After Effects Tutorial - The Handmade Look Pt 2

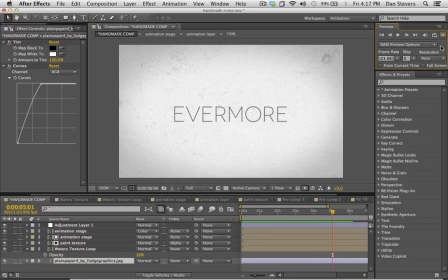(16:31)
So you got to sort of push and pull and find a nice balance between them.
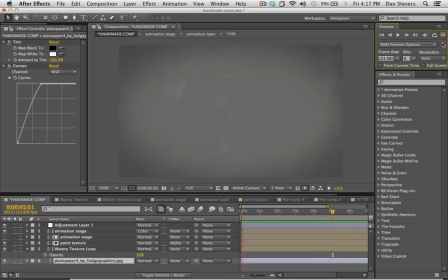(16:36)
Let's check that out.
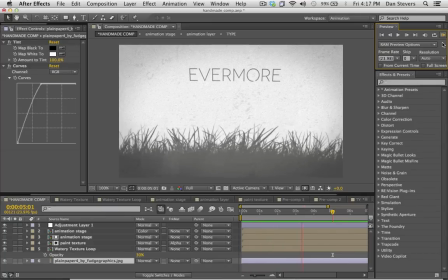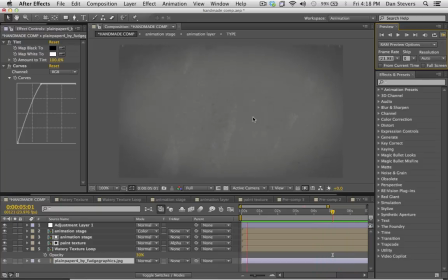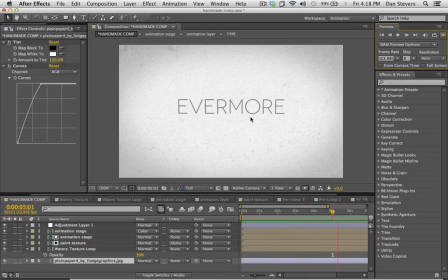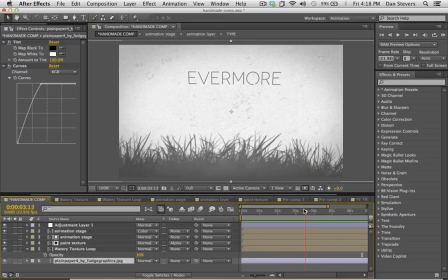(16:57)
This is looking okay. You know, something I'm not happy about, there's too much distance between the type and the grass here.
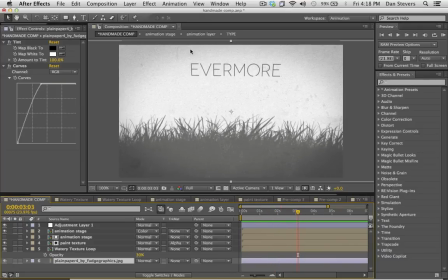(17:03)
I want it to sort of look, I don't know, I just want it to be closer to the grass there.
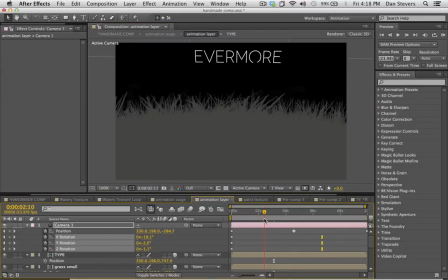(17:09)
So I don't exactly know how I'm going to make that happen here, but that's what I want.
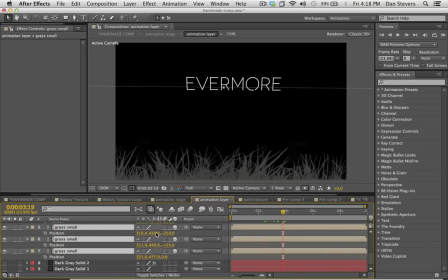(17:14)
I'm just gonna try grabbing all the grass and pulling up on the Y and see what happens then.
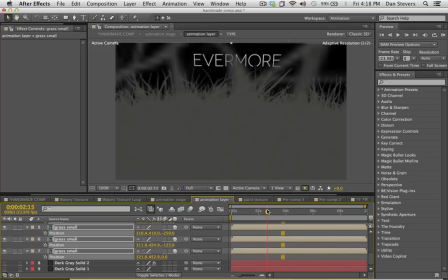(17:26)
Now I'm going to be sort of pushing through the grass here,
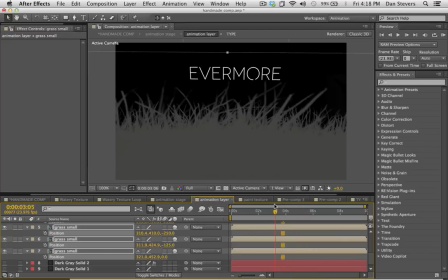(17:32)
which I don't mind.
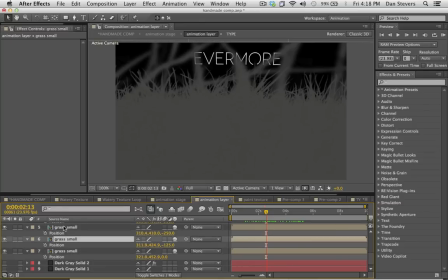(17:36)
You know, when you're moving through layers like this, sometimes you can get some pop as you move through one layer. So it's important to find little holes to make holes. Like I'm trying to make a hole right here for the grass to go through, so that we aren't actually going through any of the blades of grass,
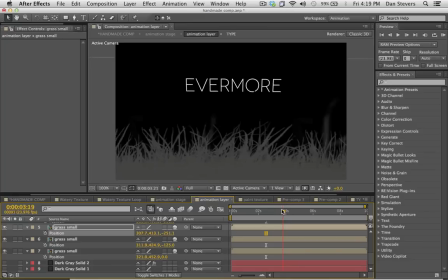(17:53)
but we're sort of finding little holes and pockets to move the camera through.
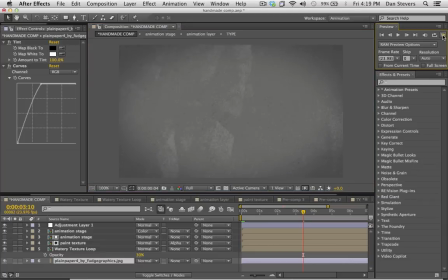(18:02)
Let's see that.
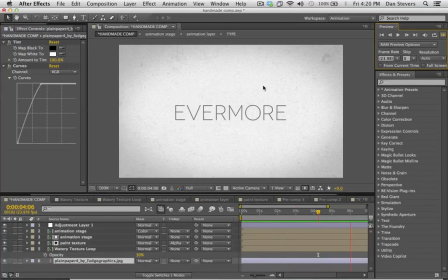(18:07)
All right, so this is looking more dynamic. I like it better here.
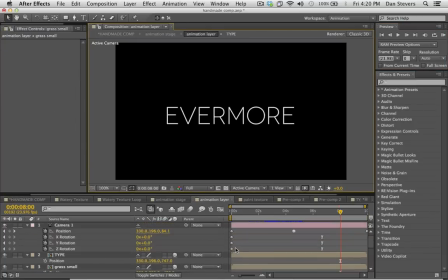(18:12)
I think I'm actually gonna go back into my keyframes here, and maybe I'll increase
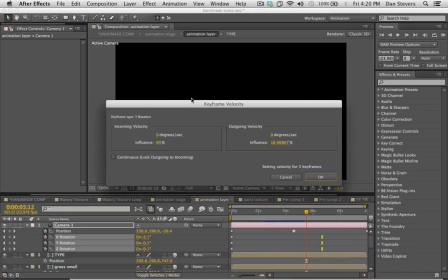(18:22)
the velocity that they're coming in at.
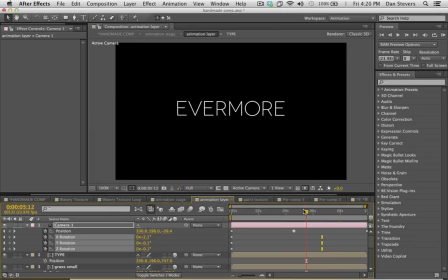(18:25)
Just because I want it to be super smooth on the incoming velocity.
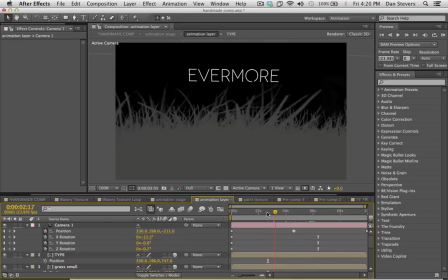(18:32)
And I think I don't need to preview that again. I think I'll just trust that looks good.
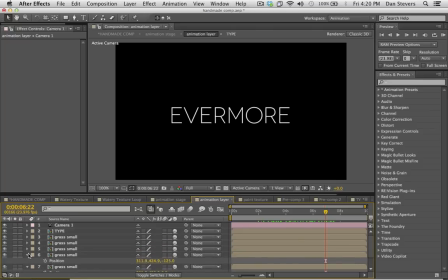(18:40)
Okay, the next thing we're gonna do is we are gonna add some clouds to this, and this is sort of gonna be our backdrop. So I'm gonna take that skies layer,
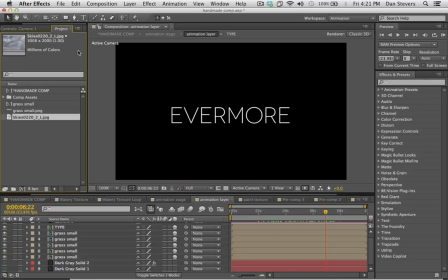(18:57)
and it was number 2 on the page there, so it doesn't really matter which sky picture you pick on those, but I just picked number 2, I believe. I think that's what the 2's there for. So if you want the same one, you could grab that one.
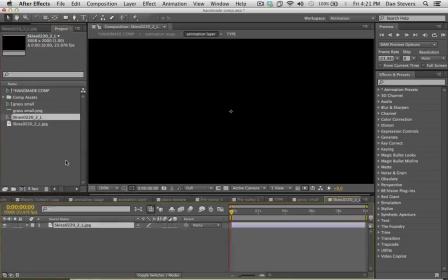(19:12)
I'm gonna take that layer and drag it into a new composition here,
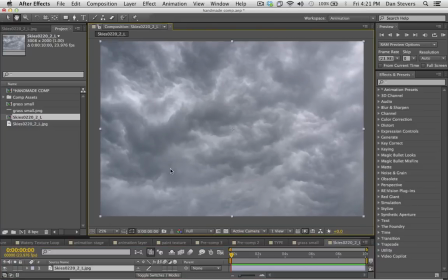(19:18)
and you got two choices modifying this sky layer here, because what I want to do is I want to sort of cut an edge on the clouds so that I can have a clean edge on the clouds, so I can sort of layer them and give them some depth.
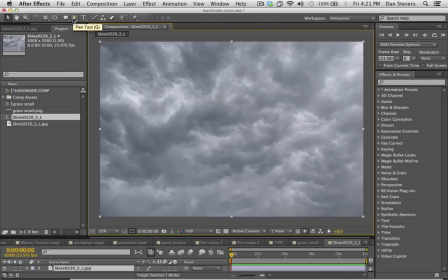(19:35)
And you can either do this in Photoshop, which I did for my original clouds that I modified in Evermore, but just for the sake of speed, I'm just going to grab my pen tool here, and I'm just going to
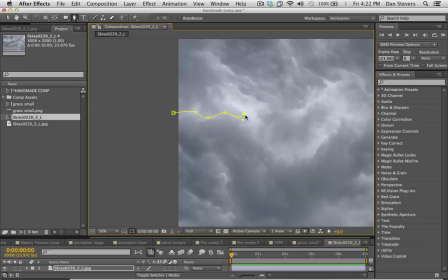(19:54)
going to draw a quick mask around
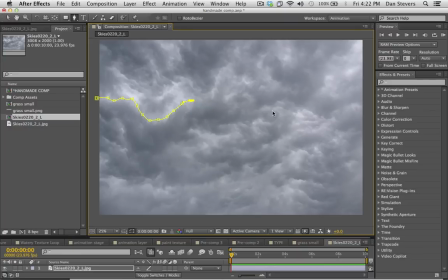(20:01)
the cloud layer here, and I'm just going to be cutting a line across here, and I'm going to try to look for natural breaks in the clouds here.
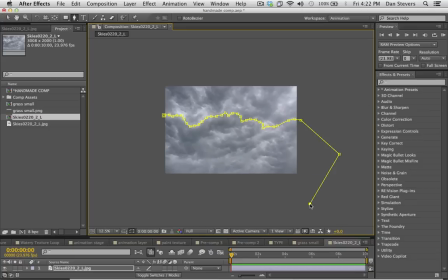(20:17)
But you don't have to be too exact with this. It'll be pretty forgiving the final look.
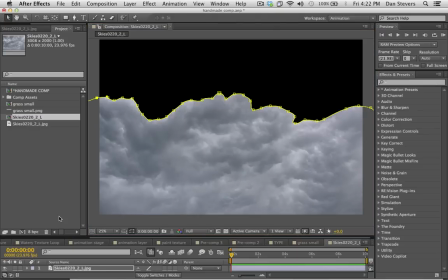(20:25)
Okay, once I've drawn that line,
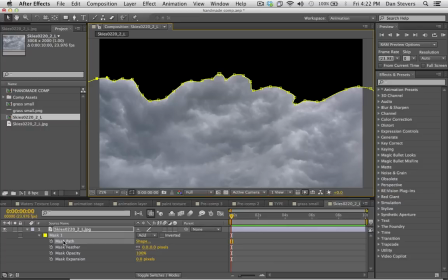(20:27)
I'm gonna go to my mask by hitting M. I'll hit MM on it to open up the mask properties here.
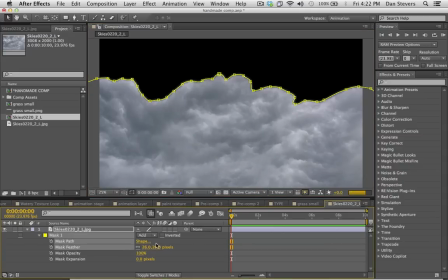(20:36)
And I'm going to increase my feather here so that we can get a nice smooth edge to these clouds here, because we want them to sort of all blend into one another.
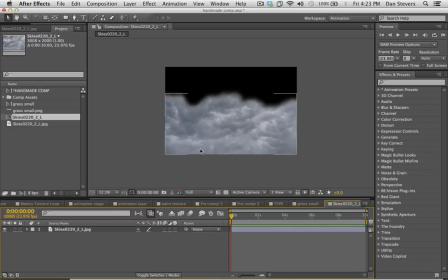(20:51)
Okay, once I got that, let's see here. Where is my main composition? I'm gonna start closing up some of these layers here that I don't need.
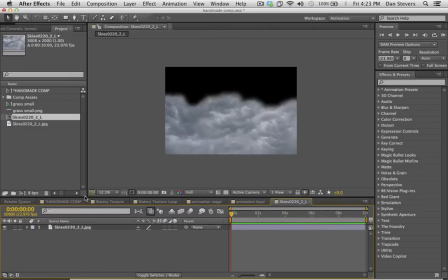(21:06)
Sometimes it can get a little bit out of control with how many composition tabs you have open here.
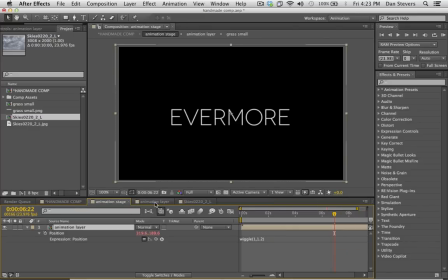(21:14)
So I'm just gonna try to make it look a little bit cleaner. There we go.
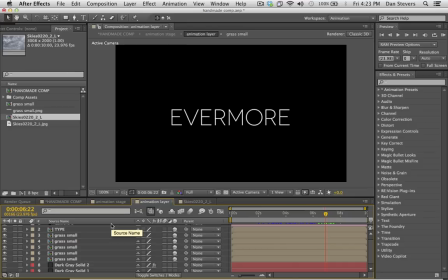(21:19)
Now I can see what's going on here. So I'm on my animation layer here, and I'm gonna take that sky layer that we just cut out,
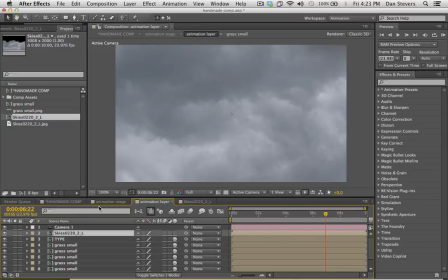(21:29)
and I'm gonna put that into my composition here. And I'm gonna make it 3D.
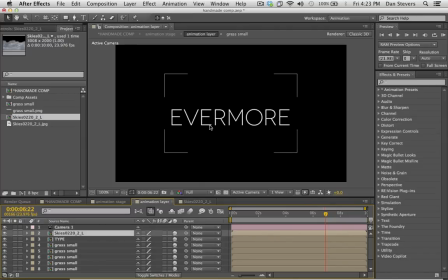(21:38)
And it disappears because it's actually behind the camera right now. So I need to hit P on my keyboard, and I need to push it forward here.
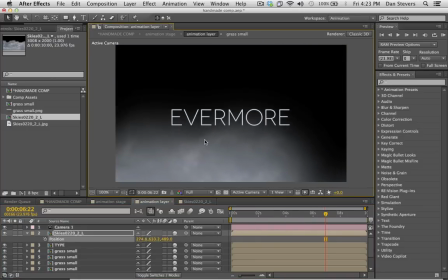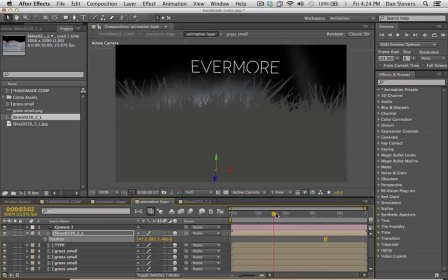(21:54)
And what I'm gonna be doing right here is I'm gonna be adding a
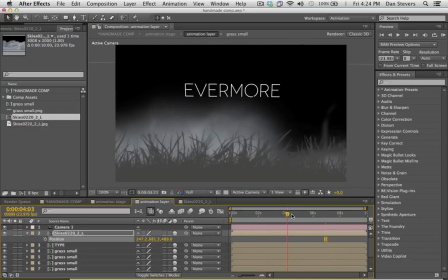(21:59)
lot of these cloud layers to this shot right here.
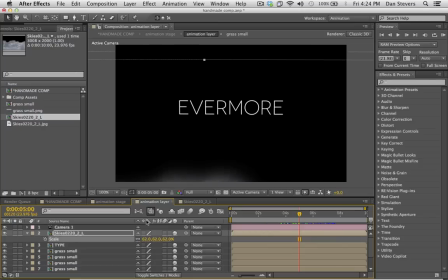(22:05)
I'm gonna scale this down a bit. It's looking a little bit too big for me.
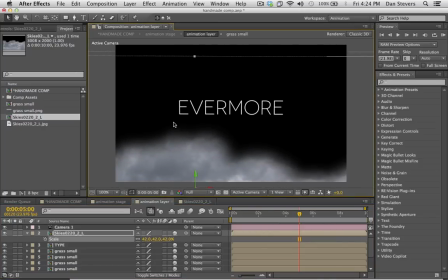And I'm gonna duplicate that layer again. I'm gonna hit P, and I'm gonna drag it back into space.
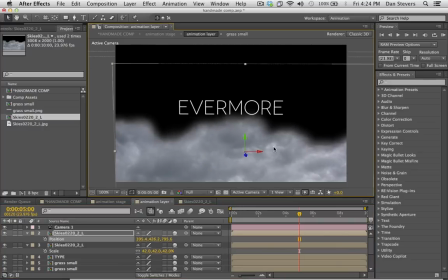And let's see here. I'm gonna blow this one up a little bit more.
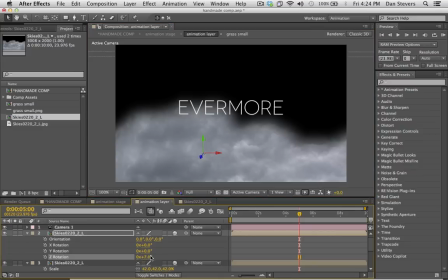(22:40)
You know, I might actually rotate this one around here,
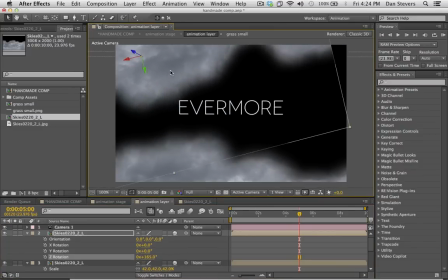(22:44)
so that we can have sort of clouds both above and below this layer that are
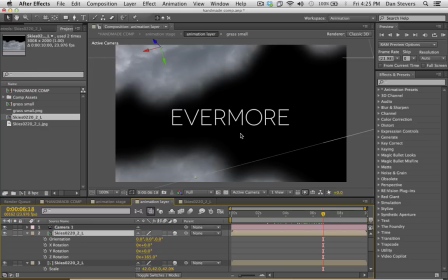(22:56)
gonna sort of make a frame around this type here.
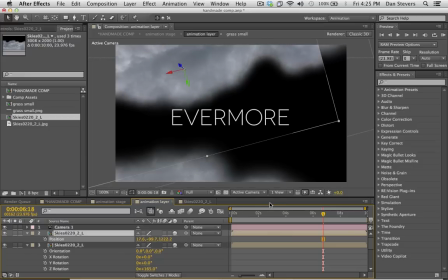(22:59)
I'm gonna duplicate it again, push it back, and we're just gonna keep doing this over and over
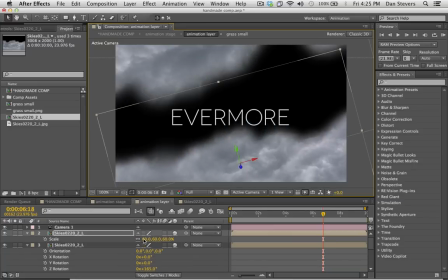(23:09)
until you're sick of it and you can't do it anymore. And then you can stop. But really, I just want to add a lot of layers here so that it gives a lot of depth when we're moving in on this shot here. Duplicate it again, push it back.
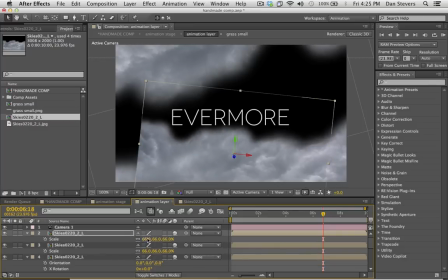(23:31)
Push it back, way back, and scale it up, move it, keep doing this.
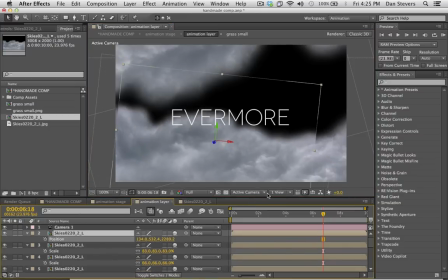(23:41)
Keep doing this, duplicate, push it back,
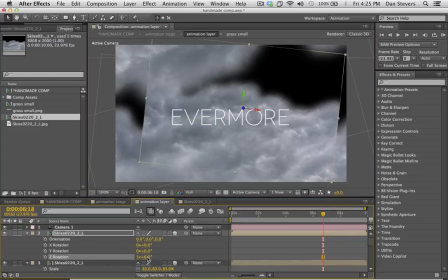(23:48)
rotate it,
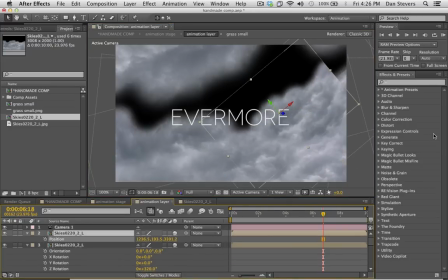(23:54)
duplicate. I think this might be the last layer that I'm willing to do here. I'm gonna push this one pretty far back here. I want this to be like the very distant clouds. I'm gonna scale it up.
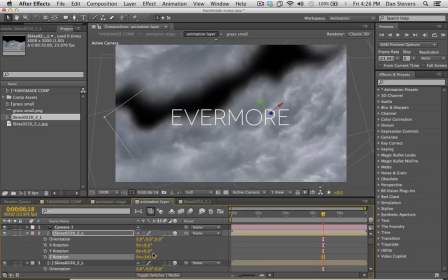(24:08)
I'm gonna rotate it.
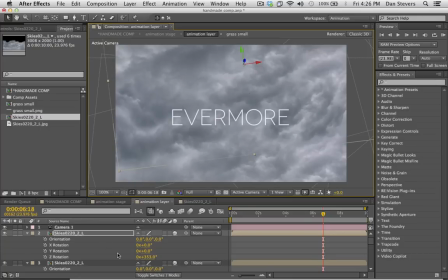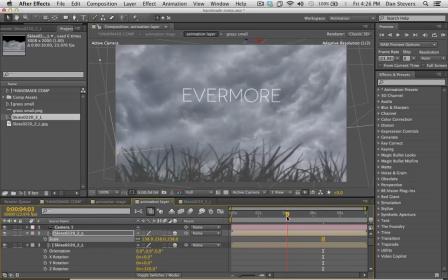(24:16)
Okay, so I think we got some good looking clouds here, and if we sort of move them,
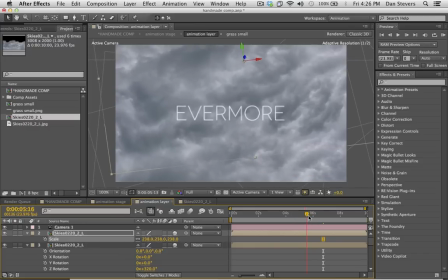(24:24)
scrub through our timeline like this, you can see some interesting stuff starting to happen, some parallaxing between the clouds.
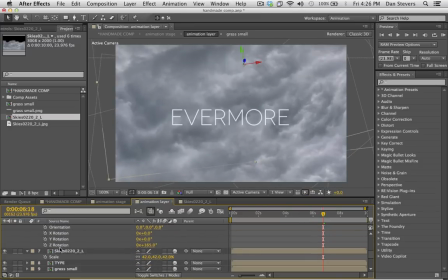(24:31)
I think I'm gonna add one more layer in the front here, because I really wanna see this stuff moving around. So I'm gonna add another one right in the front here.